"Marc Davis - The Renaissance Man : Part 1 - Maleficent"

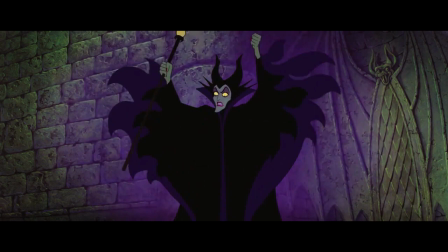0:00 Maleficent is one of the most terrifying villains ever to grace the silver screen.
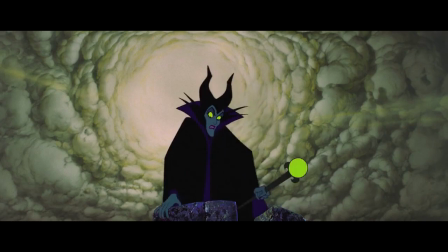0:04 Her sleek and stylistic design, her murderous intentions, coupled with her petty motivation, these all come together to make the queen of all Disney villains.
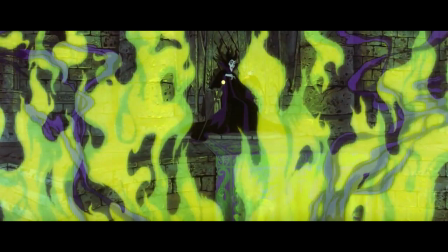0:13 But who was responsible for putting this queen on her throne? Let's find out.
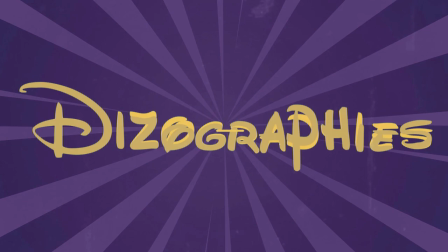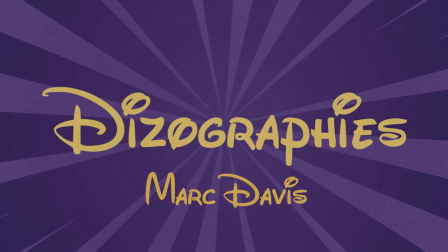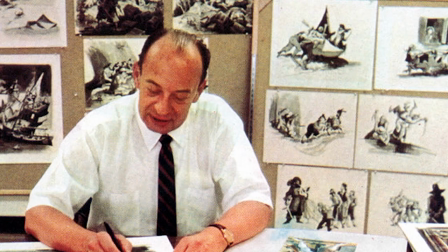0:28 Mark Davis was born on March 30th, 1913 in Bakersfield, California.
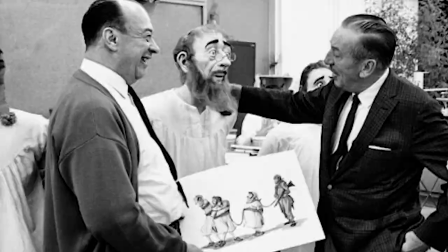0:33 As a child, he had some unpleasant experiences that sparked his love for art. He was in 26 schools before he was out of high school.
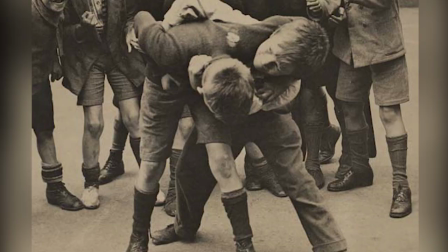0:41 Mark's widow, Alice Davis, explains, Whenever Mark would go to a new school, at recess, the boys would circle around him and just beat the heck out of him.
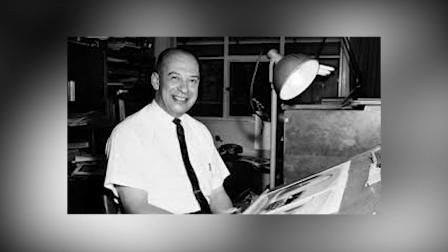0:49 That's the way they greeted you. Mark started drawing for the boys and handing the pictures out on the playground.
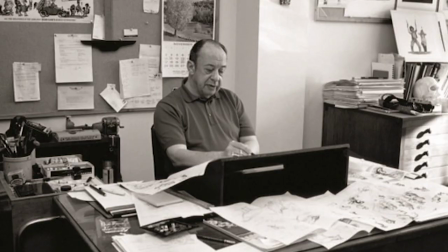0:54 In this way, the boys would take the drawings instead of beating him up. He credits this as what started his artistic career.
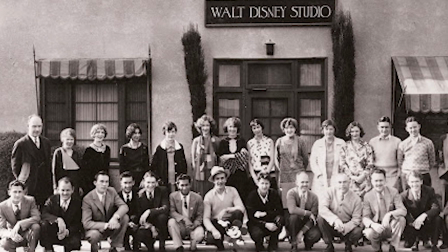1:01 Mark joined the Disney Studios on December 2nd, 1935.
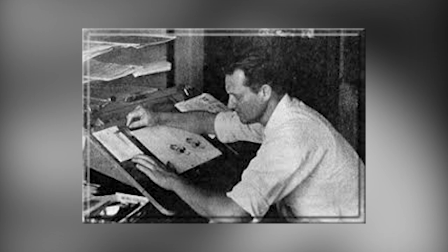1:05 By late spring of 1936, he was made assistant to Grim Natwick, animating Snow White.
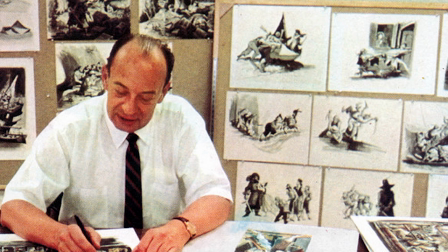1:11 Natwick had a team that consisted of three assistants, Davis being the principal of these, and three in-betweeners.
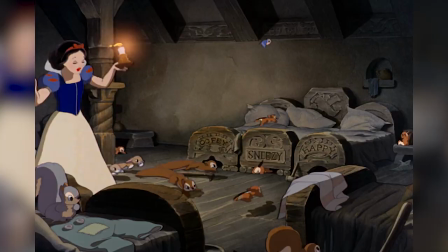1:17 Supervising animator Hamilton Lusk also had a Snow White team, and it was not uncommon for conflicts to arise between the two heads.
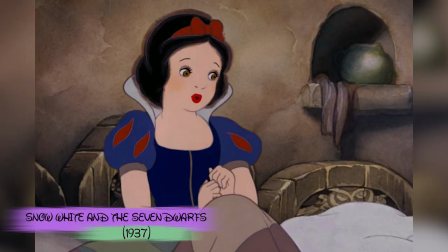1:23 In a nutshell, Natwick saw the princess as being older and more mature. Lusk saw her as more childlike.
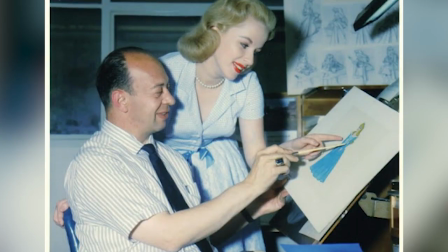1:29 According to Michael Barrier, author of Hollywood Cartoons,
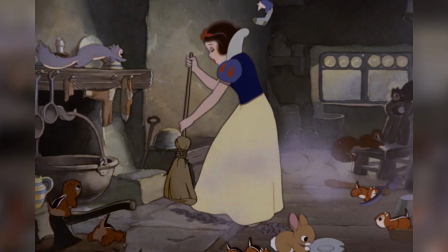1:33 as Davis became aware of the hostility between Lusk and Natwick, he gradually took it upon himself to make the necessary changes in Natwick's drawings.
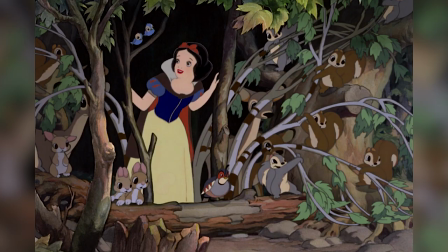1:40 Those changes went beyond the character's proportions to what Davis called a kind of feeling of the character.
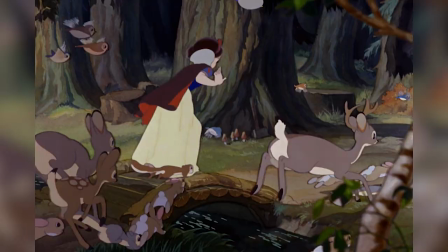1:46 Natwick, he said, wanted the girl to have a vitality, more than a simple cuteness, and it was this vitality that Davis had to tame.
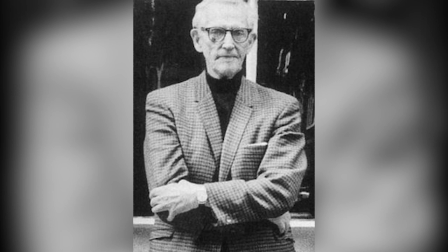1:53 The animator and assistant worked well together. Grimm would say about Mark's help during Snow White, it was like having two right arms.
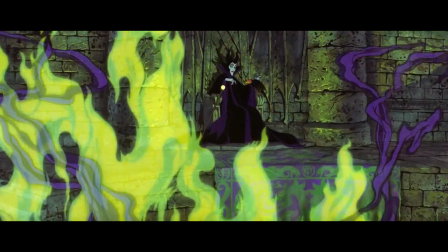2:01 Mark would go on to animate so many characters, they couldn't all possibly fit in one video. So instead, we'll focus on one of his most terrifying.
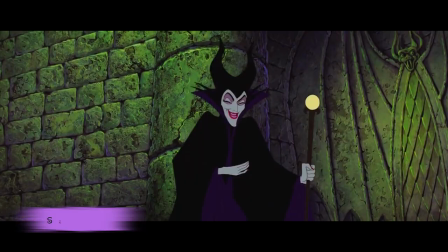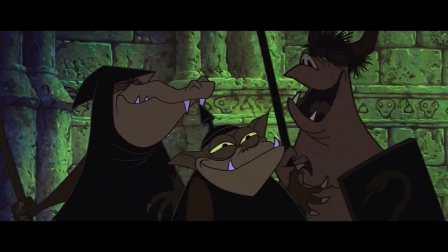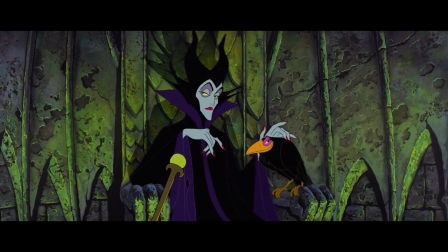2:22 Maleficent carries perhaps the most significant presence of any Disney antagonist.
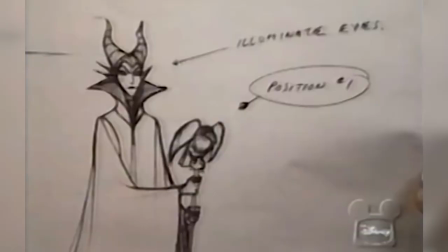2:27 A testament to the design, Maleficent's silhouette is iconic and instantly recognizable. I keep quite a large art library at home here,
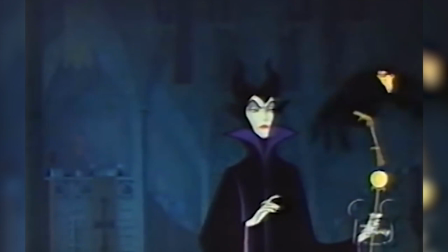2:35 and I had a book I think was printed in Czechoslovakia on art of the Middle Ages in some ways, and there was a painting,
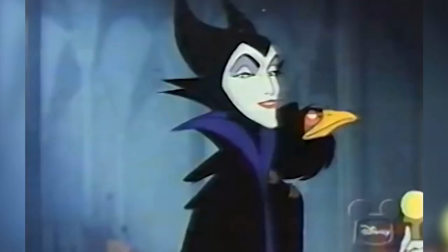2:45 a religious painting, and it was some character, a head on this black robe,
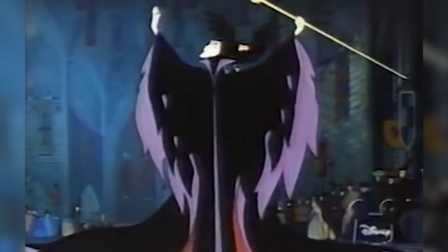2:50 and there was this pattern of material, and it looked like flames, and that intrigued me.
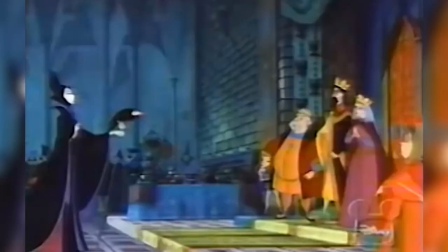2:58 So I used that as a part of it. And then with the collar and the points on there, it was kind of trying to get a bat look to her.
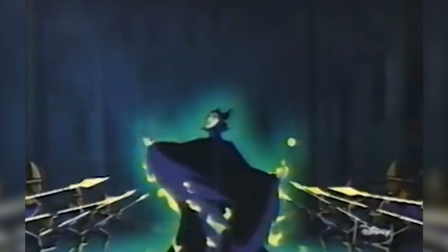3:08 And, of course, the horns just because it's kind of the devil image. So she frightened everybody to have to death.
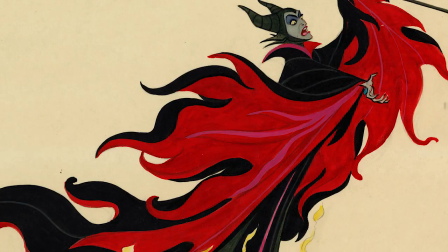3:18 Lucas O. Seastrom writes in the Disney Family Museum article, a strong example of artistic compromise on Sleeping Beauty comes in the case of the villainous.
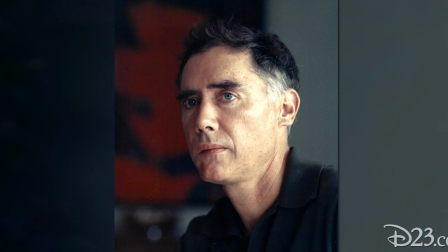3:27 Davis' original design featured red trim on her flaming gown. Evened Earl, with final dictation and character design, requested a change to lavender.
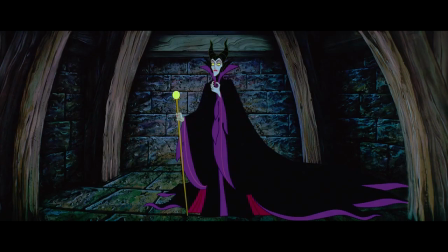3:37 Rather than grudgingly dispute Earl, as other animators did, Davis immediately agreed.
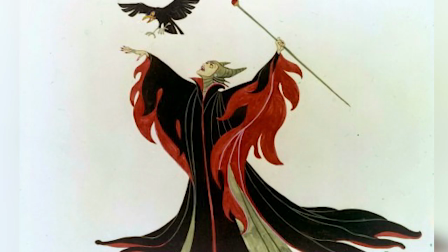3:42 Purple was more subtle, subdued to match the noble reserve of Maleficent's presence.
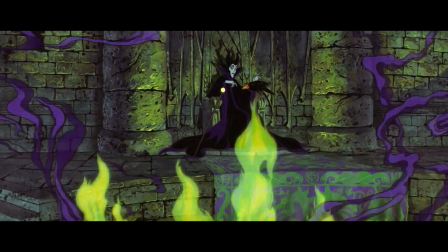3:47 Red was too blunt in its visual cue, too direct of a read for the audience. Maleficent was a study in subtlety at her best.
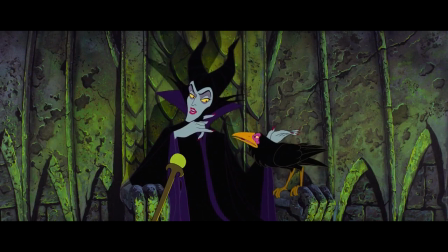3:56 What a pity Prince Philip can't be here to enjoy the celebration.
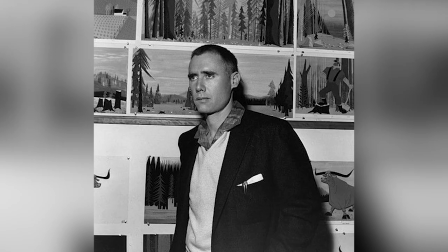4:05 Come, we must go to the dungeon and cheer him up.